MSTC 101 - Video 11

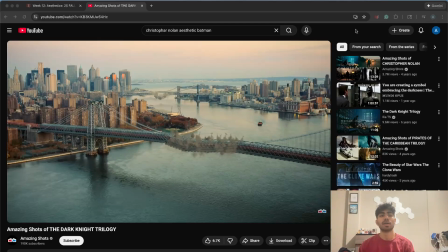This is video 11 over MSTC 101, and for this week we're talking about aesthetics. So really, like what came to my mind about aesthetics is how, for say a visual aspect, you have a story, you have a script.
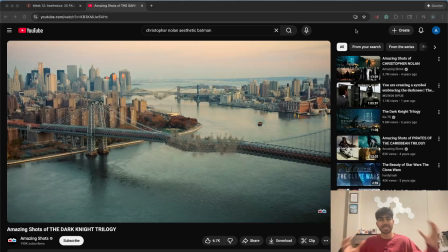How do you want to bring that to life? What angles do you want to use? What lightings do you want to use to really tell the story and emphasize a certain message in, say, a movie itself? And instantly, something that came to my mind was Christopher Nolan and his aesthetic, because when watching his Batman movies, he really created like a story.
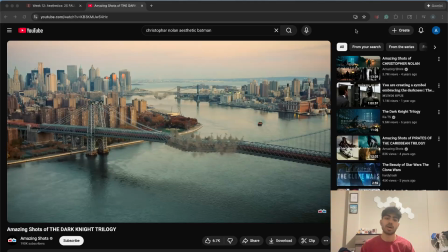He really created like an arc with Batman itself. So if I were to go to one of his shots, right
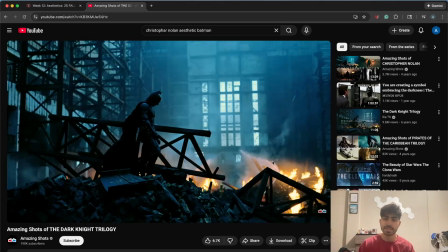like this one right here. So this was a scene where there was like a whole wreckness and like whole wrecking aspect happened with Joker and Batman. But just seeing like this stance, like in the darkness, Batman, there's fire, he's over all this wreckage.
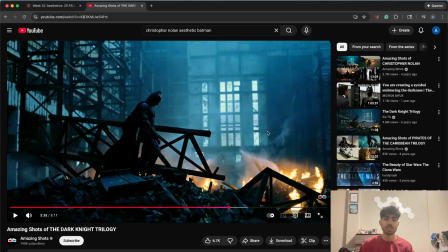Just an aesthetically pleasing type of image, something that's like people really look at this and like, wow, that like, it looks cool, you know? And it just like brings out aura with Batman itself. Like all of this was in a script, and just showing the aesthetics portion of it, like different angles. He instead of a front angle, he wanted to do a side angle.
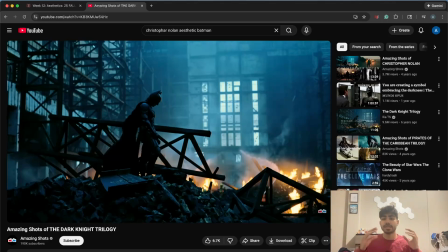Just him looking over all the wreckage, head down, the dark lighting to really emphasize the flames, stuff like that. Like you don't think about that while you're watching the movie, but like through talking with this week, with aesthetics in general, like how can we expect a different kind of like lighting?
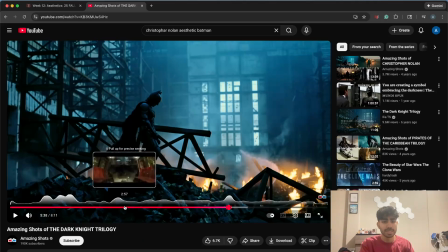How can that play with the aesthetics? And we see the same thing, say here,
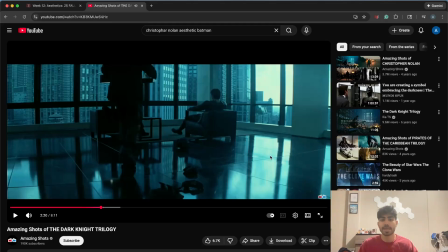this lighting itself. This is very like dark lighting. It's Batman. This is like we're in a dull stage where something happened that was bad, and it's a more darker and dull lighting, because that's like the mood and story they're trying to tell. So I believe aesthetics are so important. This is one of my favorite scenes right here.
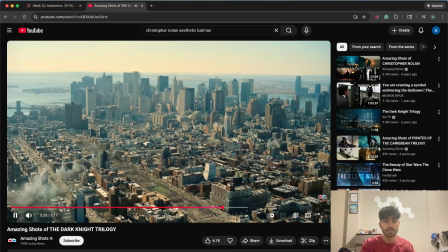And due to a bomb, and then this is general.
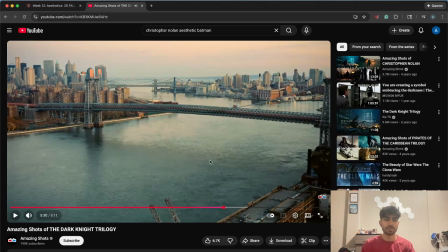So stuff like that is like really aesthetically pleasing because of the angles they use. He uses like the football player as the main character in this scene, and just him looking back at everyone.
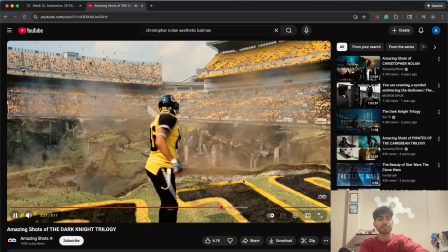The whole stadium to look back at, and you see all of this as he scored a touchdown.
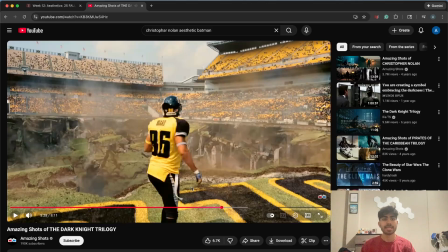Stuff like that is just so aesthetically pleasing. It's so like something that goes so far that like people really know, because once you look back on it, you know that all this was in a script. But then like you think about the real aesthetics of it, the angles, how do you want to approach this scene,
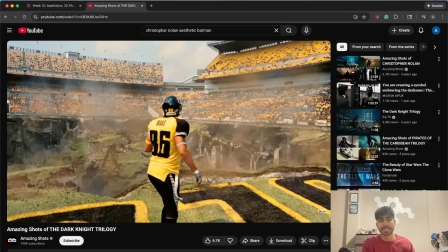to create a perfect aesthetic that you want with the director and the movie itself. Something that's really impressive, and something that I knew I wanted to talk about as soon as we learned about it in class, because I believe it's a perfect example. And yeah, I had a great time learning about it in class, and that's my video. Thank you.